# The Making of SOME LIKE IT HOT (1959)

He said, everybody in the audience loves to be in on a joke, and he said, everybody in this audience knows that Jack's last line is going to be, I'm a man, and he's going to take off his wig, and they're braced for that. They're ready for the explosion.
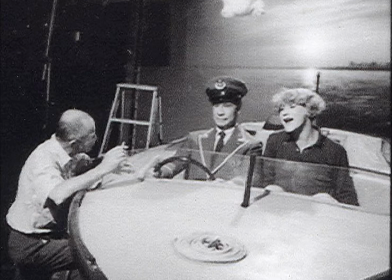20:43 He says the only way you can do the other thing that audiences like, which is a surprise, is to give them the flattest possible reaction.
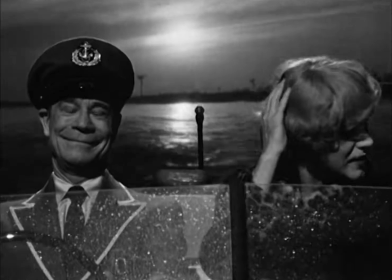20:52 No explosion.
I'm going to level with you. We can't get married at all.
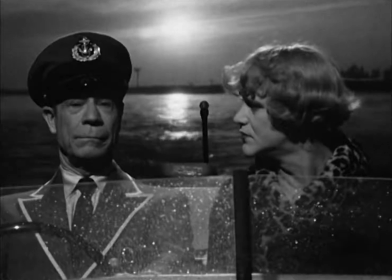20:57 Why not? Well, in the first place, I'm not a natural blonde.
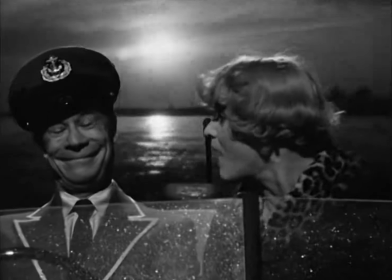21:03 Doesn't matter. I smoke. I smoke all the time. I don't care.
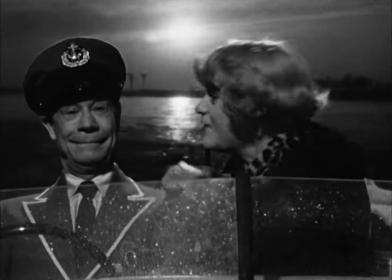21:08 I have a terrible past. For three years now, I've been living with a saxophone player. I forgive you.
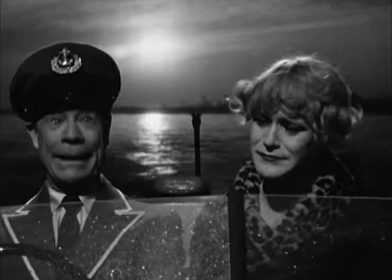21:16 I can never have children. We can adopt some. But you don't understand, Osgood.
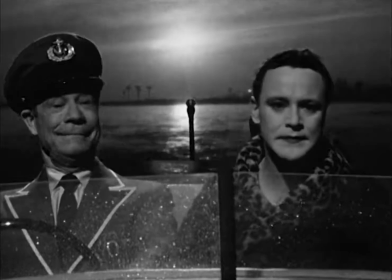21:25 I'm a man. Well, nobody's perfect.
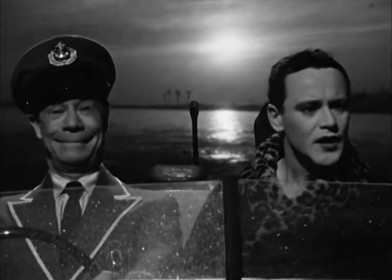So we just did it and then slowly kind of came to realize, hey, that was not a dummy line. That was one of the good lines in the picture. And, of course, it speaks to all of us. Nobody's perfect. The first preview was an absolute disaster, complete, a preview at the Bay Theater in Pacific Palisades. Nobody laughed. Nobody really got it. They weren't quite sure what it was about, you know.
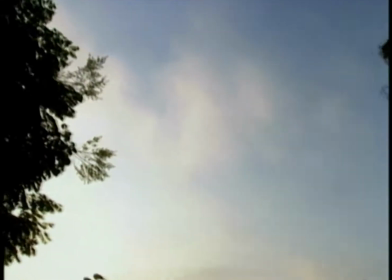22:07 They thought it was kind of a melodrama. And the next morning, Billy called me and said, we're going to preview again this Friday in Westwood.
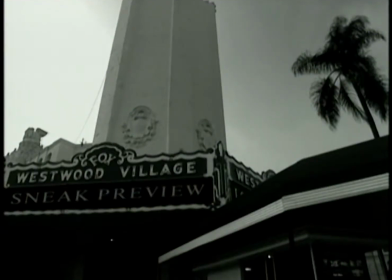22:16 I said, oh, I said, gee, what did you cut? And he said, 60 seconds. They'd cut scene. They had no business cutting.
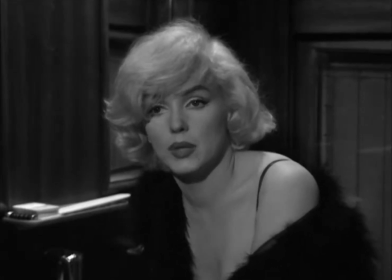22:23 When Marilyn tells me in the bathroom she's sleeping over beanstalk, and he snores, and I tell her I could sleep over anybody.
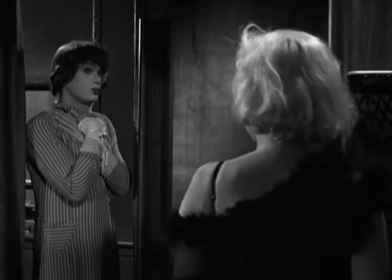22:32 And so I let her take my berth, and I go sleep in her berth over beanstalk.
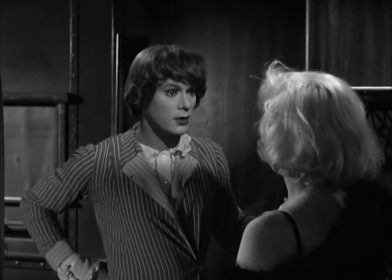22:40 Jack, who's playing like he's fallen asleep, doesn't know this scene happened in the bathroom. So he tips down the steps, goes down the hallway, climbs up on the ladder. Beanstalk could be or could not be in the room. He climbs, opens it, there I am.
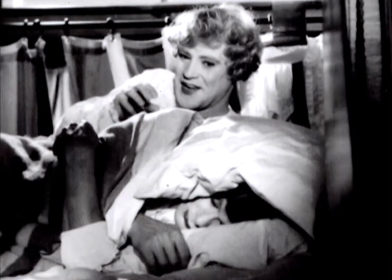22:58 He thinks it's Marilyn, and he straddles me. He says, remember I told you I had a secret?
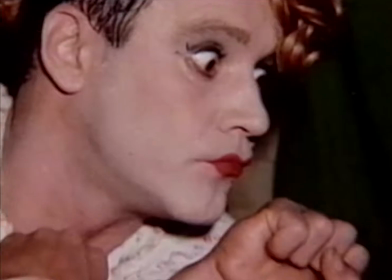23:05 Well, let me tell you the secret. I'm a man, and with that, I wake up, and I said, I'm going to punch you in the mouth. The minute he turns over, I slap the wig back on real quick, and I say, you wouldn't hit a girl, would you?
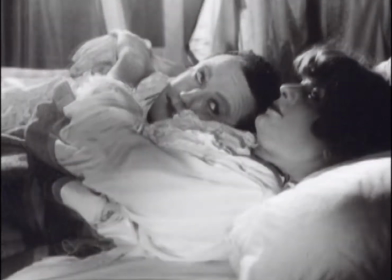23:16 Billy just took that one scene and took the whole scene out. The scene by itself was terrific.
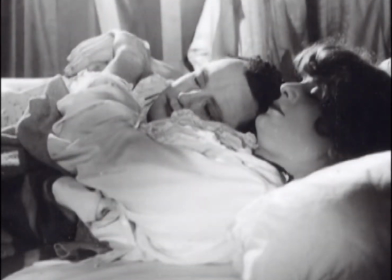23:23 It was very good. But as Billy said, it was gilding the lily. It was one scene too much on the train in that whole sequence. That's all. And he didn't touch the rest of the film. And they previewed it the next week. in Westwood and somebody, and I don't know who it was to give them credit, there used to be always, I guess it probably still is when there's a studio preview the card has always read we present a major studio feature preview somebody had the brilliant idea to have the card read that screening, a minor studio feature preview, and the audience was smart enough to realize oh, it's a comedy and they laughed from the beginning, they never stopped laughing. When it was all over, you know, naturally I was absolutely drained. When I knew I had the final shots and I looked at the rushes and there were no scratches, I knew we were in, it was a kind of an exhaustion. There was a moment of never again.
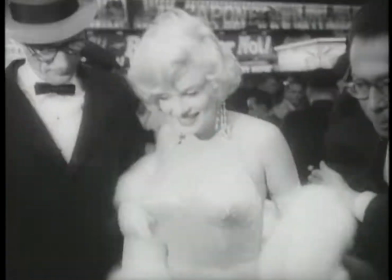24:28 Well, all I can tell you is if Marilyn was around today, I would be on my knees, please, let's do it again.